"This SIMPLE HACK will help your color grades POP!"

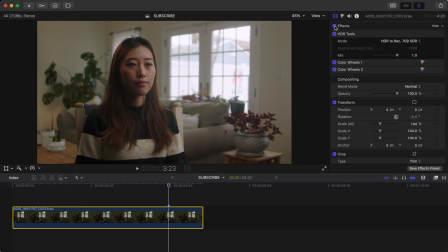(0:00)
Are you wanting your shots just to pop a little bit more? Check this out. This is something I do all the time, especially with interviews or whenever my subject doesn't move around too much. So you have your shot. Let's say you corrected and color graded it.
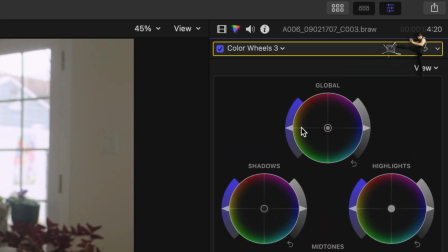(0:12)
Open a color wheels or a color board, hit this little icon, and click Add Shape Mask.
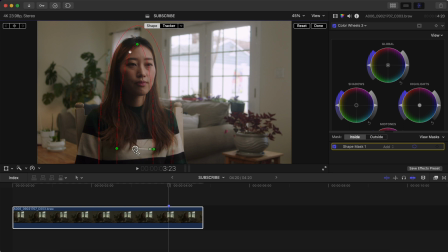(0:19)
Make an elongated oval and place it over your subject. This outside circle adds a bit of feathering.
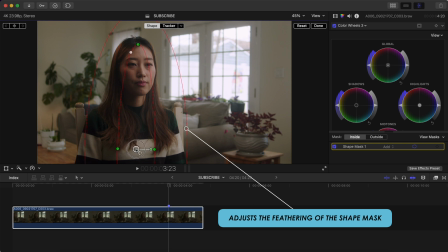(0:26)
So I'll adjust that a tad to make whatever adjustments I make to the inside of the circle more gradual. Head up to your color wheels, and with the inside selected, raise the exposure slider on your highlights a little bit.
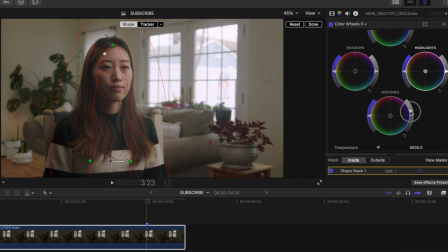(0:39)
The reason I raise the highlights and not the midtones is because raising the midtones usually results in you washing out your subject.
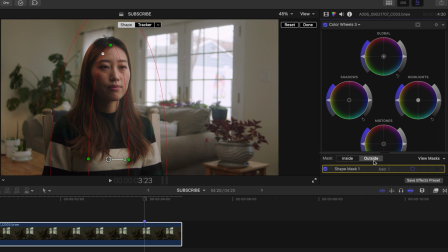(0:46)
Then click outside, which will allow us to make adjustments to the outside of this feathered oval, and lower your midtones a tad.
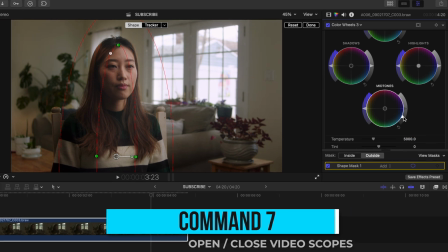(0:53)
And also lower your shadow slightly if you'd like.
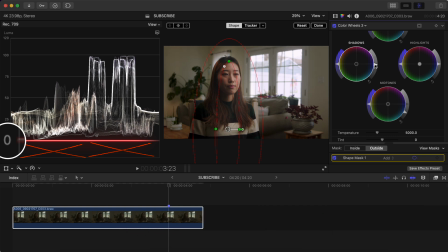(0:57)
Just make sure you don't crush your blacks and go below zero on the luma waveform, or you'll lose detail in the darkest parts of your image.
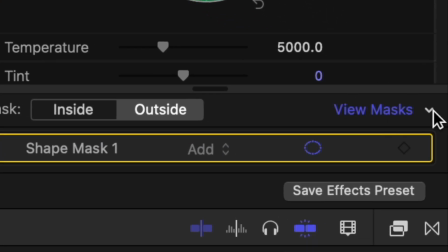(1:04)
If you click View Masks and select Color, you can see what the inside of the mask is affecting.
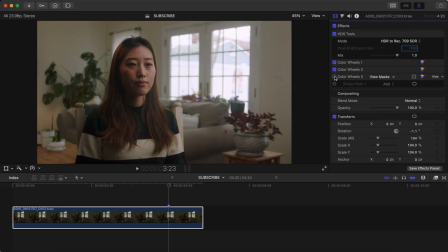(1:10)
Now if I toggle this effect on and off, you'll see that it looks like we added a whole new lighting setup while filming. It makes quite a big difference in having your subject pop more. Aside from client work, this is also something I do in every single one of the talking head portions of my YouTube videos.
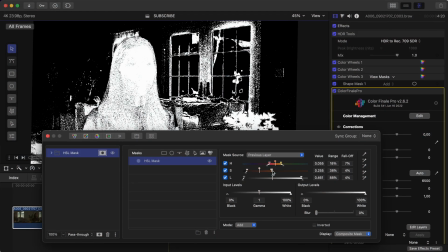(1:24)
I have another really cool bonus tip for you, but I wanna talk about the sponsor of this video,
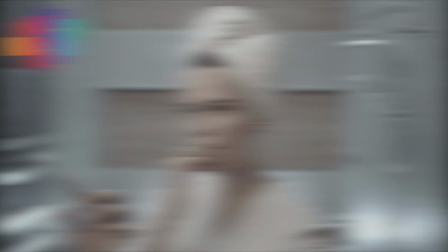(1:29)
Color Finale, which is by far the best way to create professional color grades in Final Cut Pro.
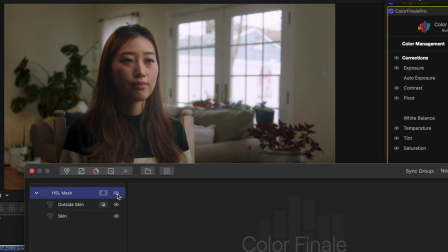(1:35)
It is the absolute jam, and with a few adjustments, you can quickly create this complementary color look to create some color separation in your subject and your background.
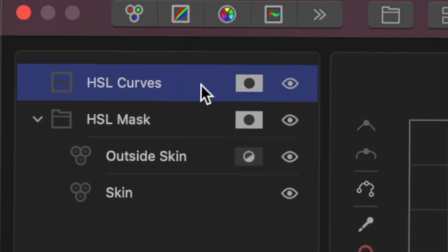(1:44)
If I try to create this with the native color grading tools, this is what happens. You can group and rename layers, which is so immensely helpful for knowing which adjustment is what.
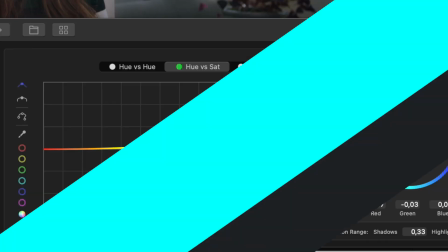(1:52)
You can adjust the intensity of any layer you'd like. You have the option to make smooth curves in your HSL curves.
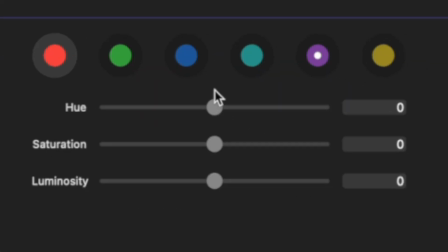(1:58)
You can quickly and easily adjust specific colors in the six vectors tab.
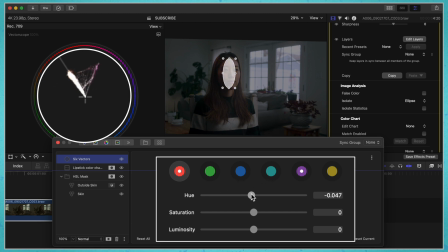(2:02)
So if your skin tones are off, you just select the red color and swing the slider till your skin tone lines up on the skin tone line.
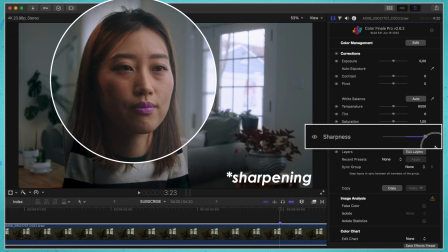(2:09)
You can also add sharpness that's way better than the native sharpness in FCP, and if all of that is a little too advanced for you,
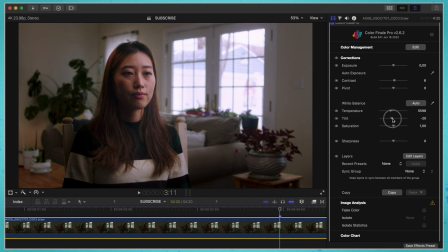(2:15)
you can easily adjust contrast, temperature, tint, and saturation with easy to use sliders.
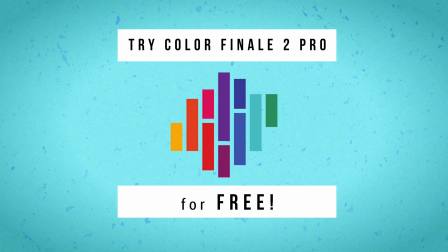(2:21)
Click the link in the description and you can try out Color Finale 2 Pro for free. So back to the video, check this bonus tip out.
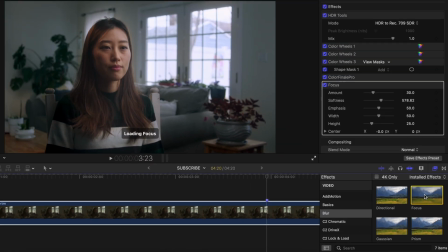(2:28)
If I add a focus blur onto my clip, maybe I'll decrease the height so it covers the full image,
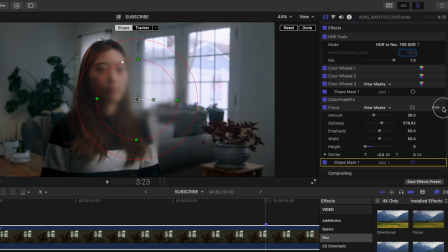(2:33)
create a shape mask again, click this little drop-down menu and hit Invert. Put the shape over our subject and feather it. And we'll decrease the amount a bit.
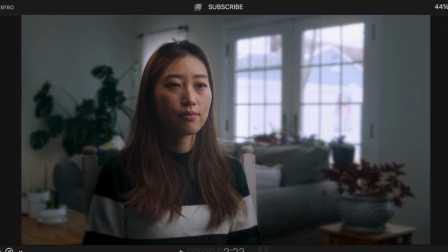(2:46)
Now we've created kind of a fake shallow depth of field here. Obviously it's not perfect, but it really helps to smooth over this busy background.
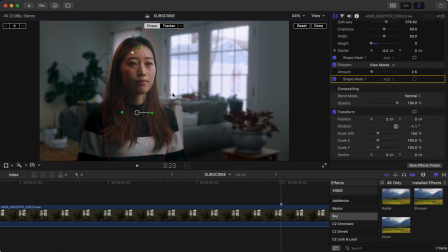(2:54)
You can also do the same thing with the sharpen effect, except don't invert it this time.
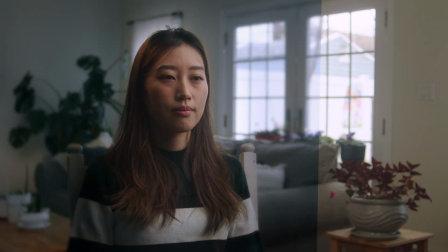(2:58)
So we went from this to this in a few simple steps.
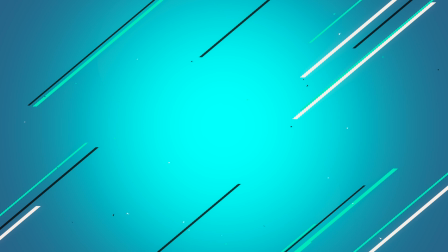(3:03)
If you want to learn about a really helpful built-in tool that'll help you while color grading, click this video right here and have an awesome rest of your day.